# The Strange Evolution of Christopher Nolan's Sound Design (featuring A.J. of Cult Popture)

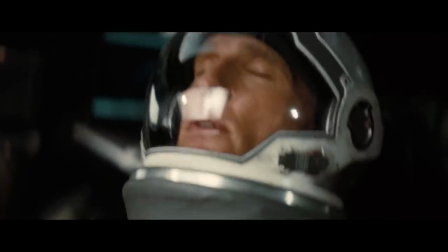[4:04]
No, you can't make out what our heroes are saying as they're blasting off, but it puts you in their shoes.
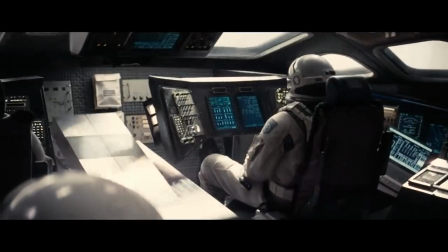[4:10]
In the deafening loudness of a rocket where you have to shout to be heard, and even then, only barely.
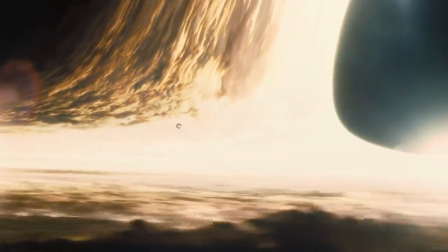[4:16]
The cacophony of the film's sound effects, paired with the force of nature that are those Zimmer organs,
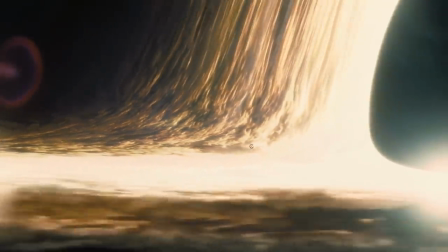[4:22]
creates an experience akin to a rock concert,
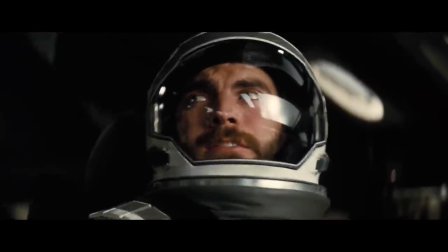[4:25]
where the sheer volume of the sound in front of you overwhelms your senses and takes you on a ride you are unlikely to experience in most films. In Nolan's own words, it's experiential. There is a massive difference between achieving clarity through emotion and actively making your dialogue indecipherable. you can't even hear what the characters are saying in the quiet scenes you are being way too nice to interstellar ben that movie is inaudible oh hey j of the underrated youtube channel cult pops your link is in the description so what's up well i also couldn't understand half the dialogue in tenet or any of nolan's recent films and i also was going to make a video on it but i'm hijacking your video because you have more subscribers than me that's fair so you think the sound makes problem effects
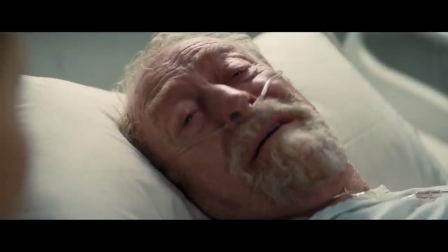[5:16]
are still there more than just the loud scenes what about when michael cain is dying in the hospital you couldn't get a
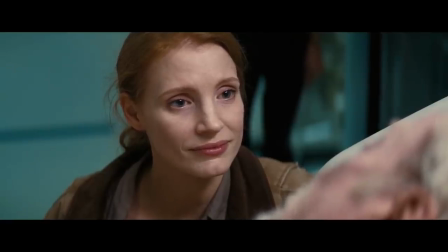[5:21]
quieter setting than that and you can still only barely make out what he's even saying and
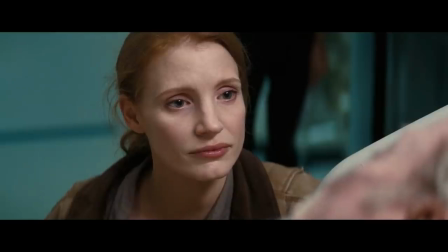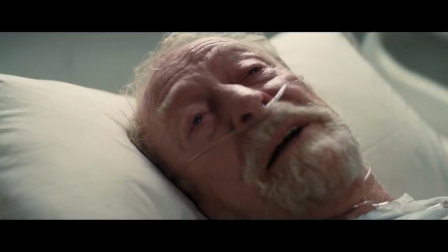[5:32]
this is
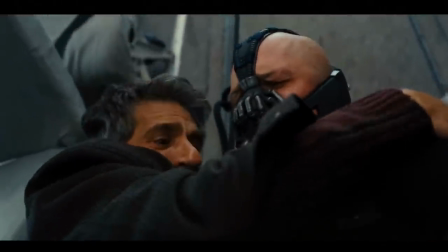[5:47]
important dialogue how bane was important dialogue as well and in that case it was also presumably cool
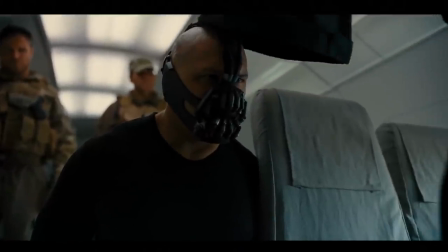[5:54]
dialogue Bane's voice was so interesting I wanted to relish every word he said
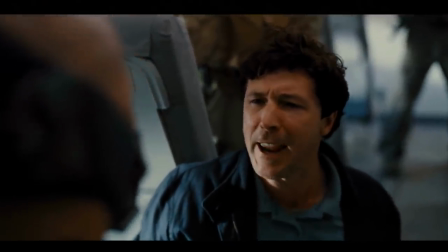[5:59]
and as experimental and avant-garde as Nolan's defense of his
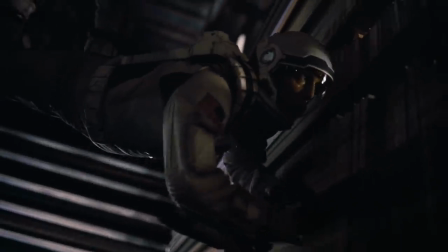[6:04]
adventurous and bold sound mix is I disagree that the
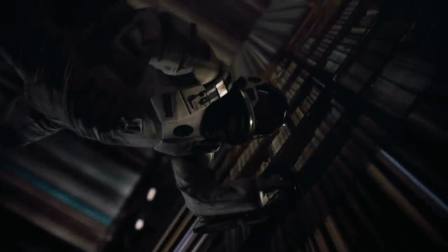[6:08]
trade-off is worth it I think it's fundamentally bad filmmaking me a not very successful video essayist and even less successful filmmaker thinks that acclaimed director of the generation christopher nolan fundamentally misunderstands filmmaking when it comes to sound design you're not saying that you think that nolan is a bad filmmaker are you no of course not i'm a 27 year old male film buff talking on the internet i know how to read a room that's good because i wouldn't want to imply that
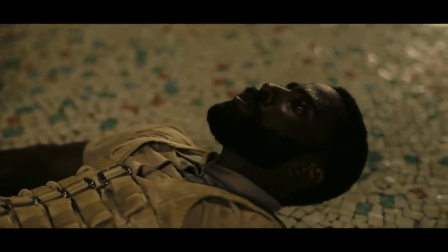[6:38]
nolan stopped being a good filmmaker after interstellar look if nolan made tenet straight after interstellar i'd be like you know what this
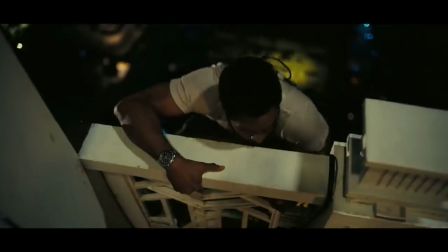[6:46]
tracks this is consistent with his downward trajectory but no in between these
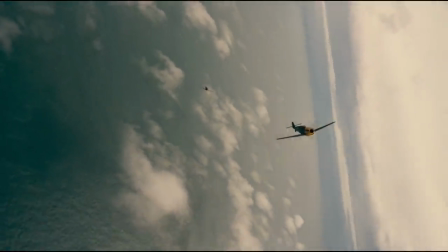[6:51]
two films he made a film which not only is arguably his best to date not only
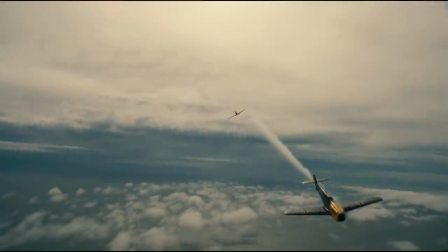[6:56]
won the academy awards for sound mixing and sound editing but also
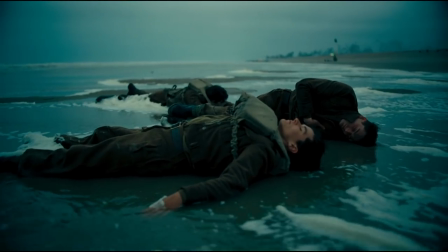[7:00]
utilized nolan's weird affinity for inaudible dialogue to the film's advantage creating an
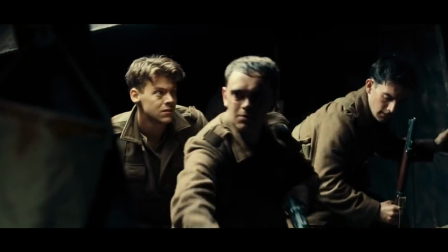[7:05]
atmosphere and world where it made sense for the audience to feel lost and panicked and i'm talking of course about dunkirk
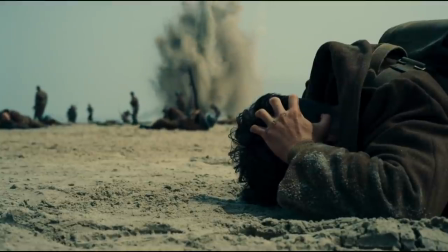[7:15]
The only movie that I have seen that rivals Interstellar for sheer volume in IMAX is Dunkirk.
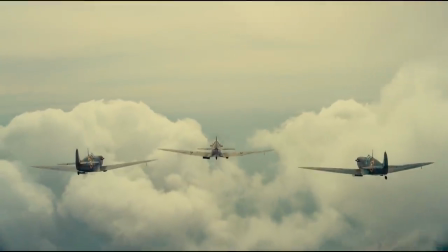[7:21]
I believe Dunkirk cannot be properly enjoyed at home, on normal TV speakers.
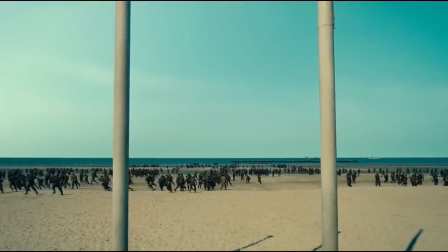[7:27]
You need that IMAX surround sound to really make your world shake as a spitfire shrieks into view, dropping bombs over your head.
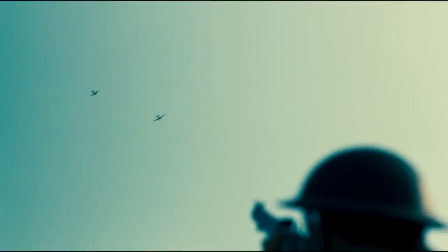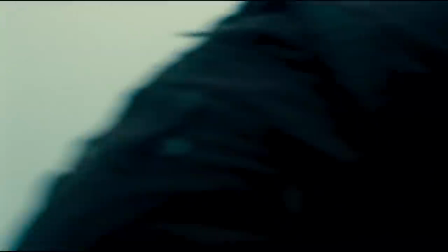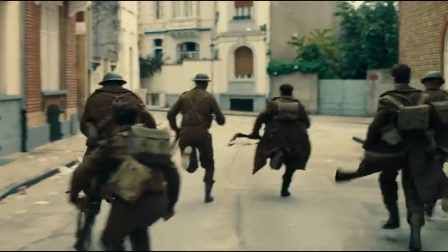[7:46]
The gunfire in the film is incredibly loud, to the point where I actually covered my ears for the first few minutes of the film.
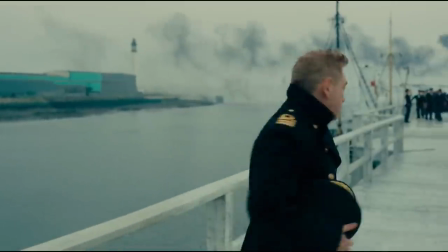[7:53]
And Zimmer's score blurs the line between score and sound mix, as it becomes hard to discern where the sounds of the gunfire and airplane engines begin,
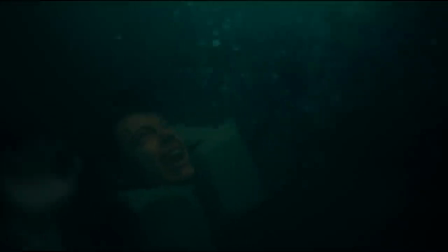[8:02]
and the unconventional instrumentation of the soundtrack ends. This film takes Interstellar's experiential sound design to a whole new level.